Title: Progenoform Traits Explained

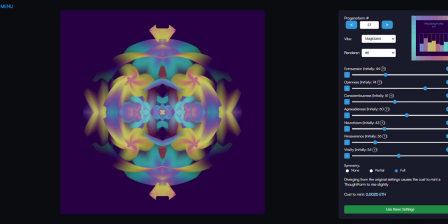[0:00]
Hello, this video will discuss the traits that affect the rendering of the progenoforms. Perhaps not in order, but we'll go through them all quite quickly. Maybe the easiest way to visualize what they do is to look at the extremes.
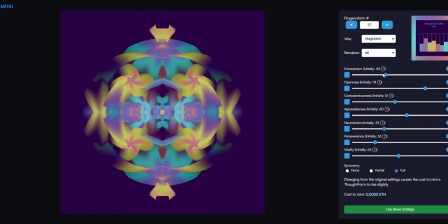[0:15]
So if we look at the first one, which is extroversion, if someone's extrovert, we say they have a big personality.
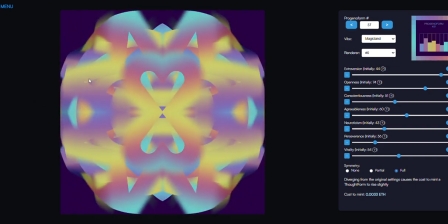[0:21]
So it's interpreted as being rendered by using big shapes that move around the screen,
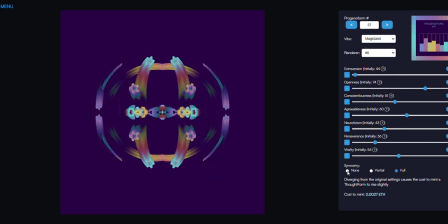[0:28]
whereas low extroversion or introversion uses small shapes. If I take the symmetry off, you'll see the little shapes zooming around.
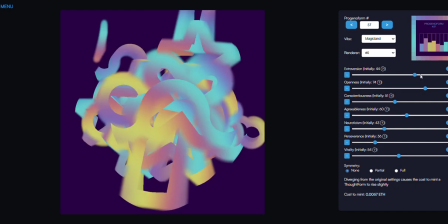[0:36]
And as we move up the scale of extroversion, the shapes get bigger and bigger, which can create different effects.
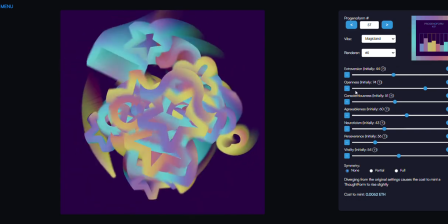[0:43]
The next one's openness, which is also kind of self-explanatory. If it's low openness, they're all clustered towards the middle.
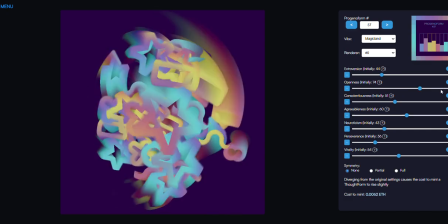[0:50]
And the higher you go on the openness scale, the more it moves to the extremes of the bounding box,
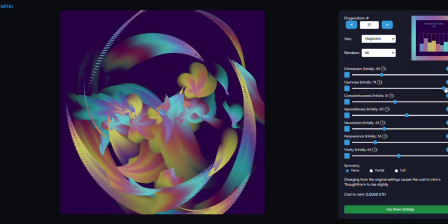[0:58]
maybe even outside of the box if that's the look that you're going for.
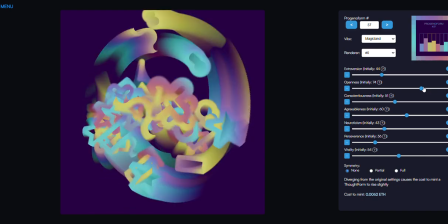[1:02]
Usually about 70–75% is like a composition that takes up most of the image.
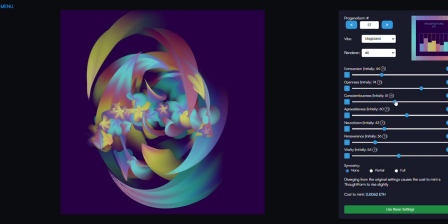[1:10]
Conscientiousness is interesting. It's almost a little bit anti-intuitive because the higher the conscientiousness, the less color you'll have left in the final image.
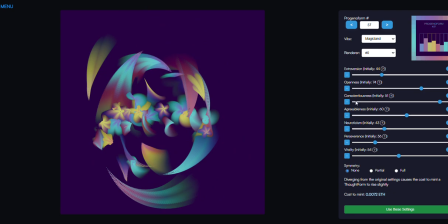[1:19]
It's basically a measure of how the animation cleans up after itself.
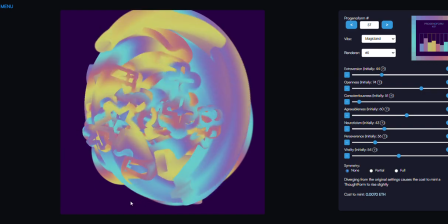[1:23]
So if you've got low conscientiousness, then it leaves a colorful trail behind, but that could lead to a too saturated look.
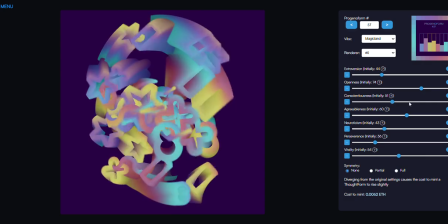[1:32]
And then if you give it more conscientiousness, it'll do a better job of cleaning up,
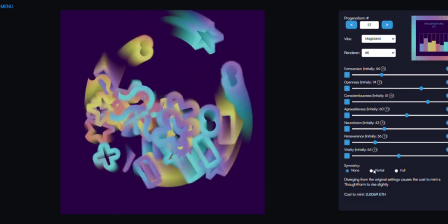[1:37]
so you have a nice contrast between the active parts and the trail that it's leaving behind.
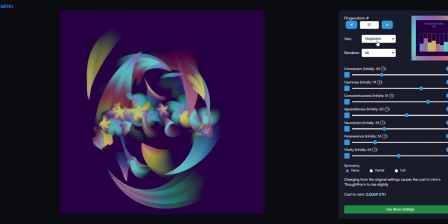[1:43]
And you will see that different vibes or different color schemes like a different conscientiousness range to a little bit of an extent.
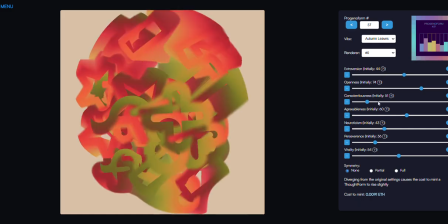[1:51]
So something like autumn leaves, I generally try to have low conscientiousness so that you get more of the autumn colors,
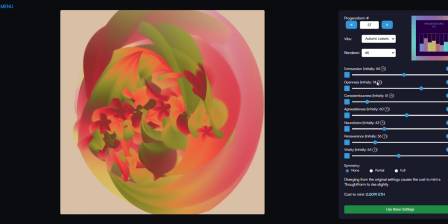[1:58]
not the background color. Whereas one like perhaps fire engine, that will be too washed out.
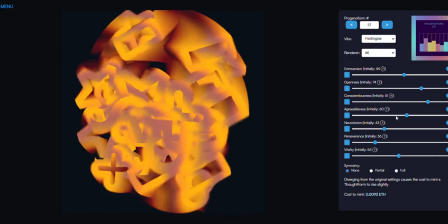[2:06]
So I'd put the conscientiousness a lot higher so that you get the contrast between like the active flame parts and the trail behind.
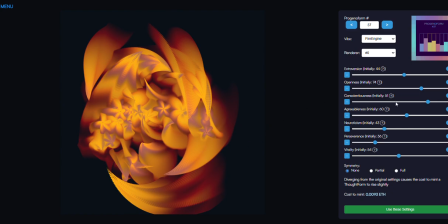[2:16]
So that's something to experiment with. Let's go back to that.
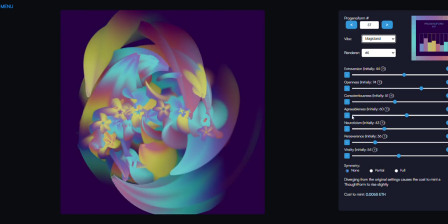[2:21]
And agreeableness we'll leave till last because it's the hardest to imagine and to try and visualize. Neuroticism is much easier. It's just really the speed. So low neuroticism is nice and chilled, slow movements,
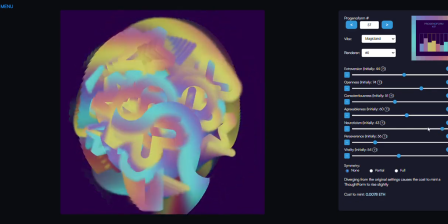[2:36]
whereas high neuroticism is much faster, crazier movements, and everything in between.
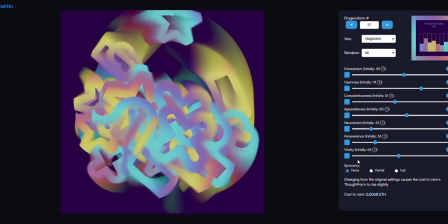[2:43]
And then the last two are to do with duration.
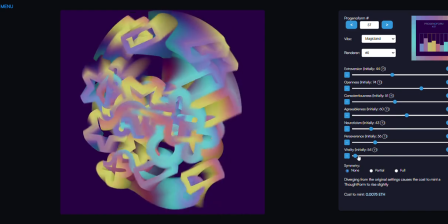[2:46]
So vitality is how long the shapes move around the screen before they
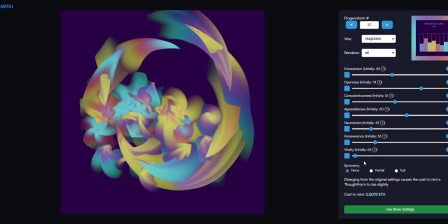[2:54]
come to this final part where they sort of move to a single point and create these leaf-like structures.
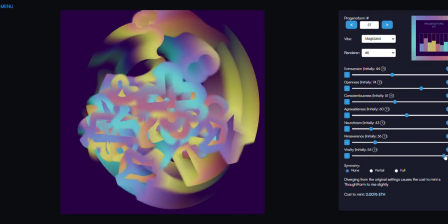[3:01]
So higher vitality means that they'll just keep going round and round longer before they start ending the animation.
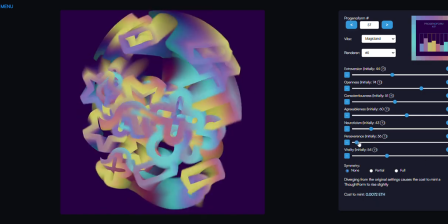[3:09]
And then when they do end, the perseverance defines whether they come to an abrupt end straight away or whether it will
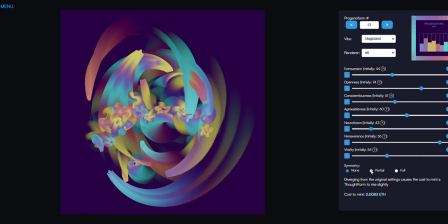[3:19]
continue going and slowly peter down to a single point, so you get much longer trails when you've got high perseverance.
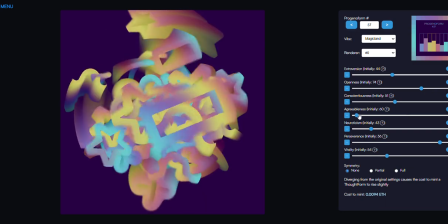[3:28]
And then coming back to agreeableness, which is interpreted as being its ability to orient to different points of view.
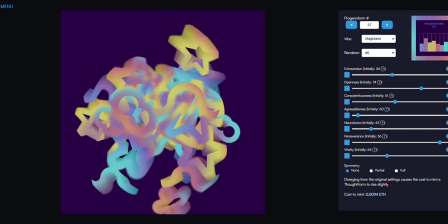[3:36]
So agreeableness causes a like multi-dimensional rotation.
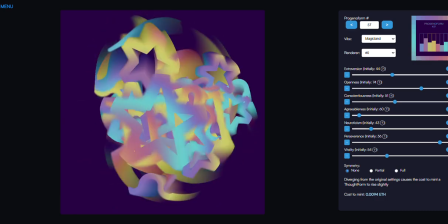[3:41]
It's not that easy to predict because it's not just a simple 3D rotation.
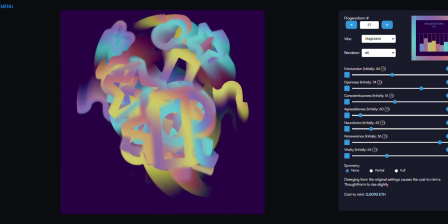[3:46]
It's a rotation of various axes within the algorithm.
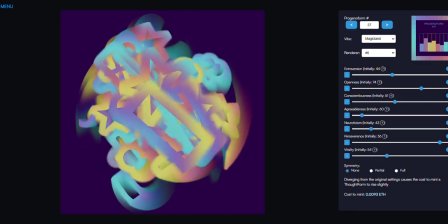[3:50]
So you'll find that if you just tick it up one by one, there is a relationship between each one that you come to,
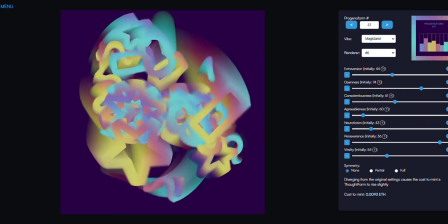[3:57]
but even after about 3 or 4 or 5 upticks, you'll be at a totally different look than what you started.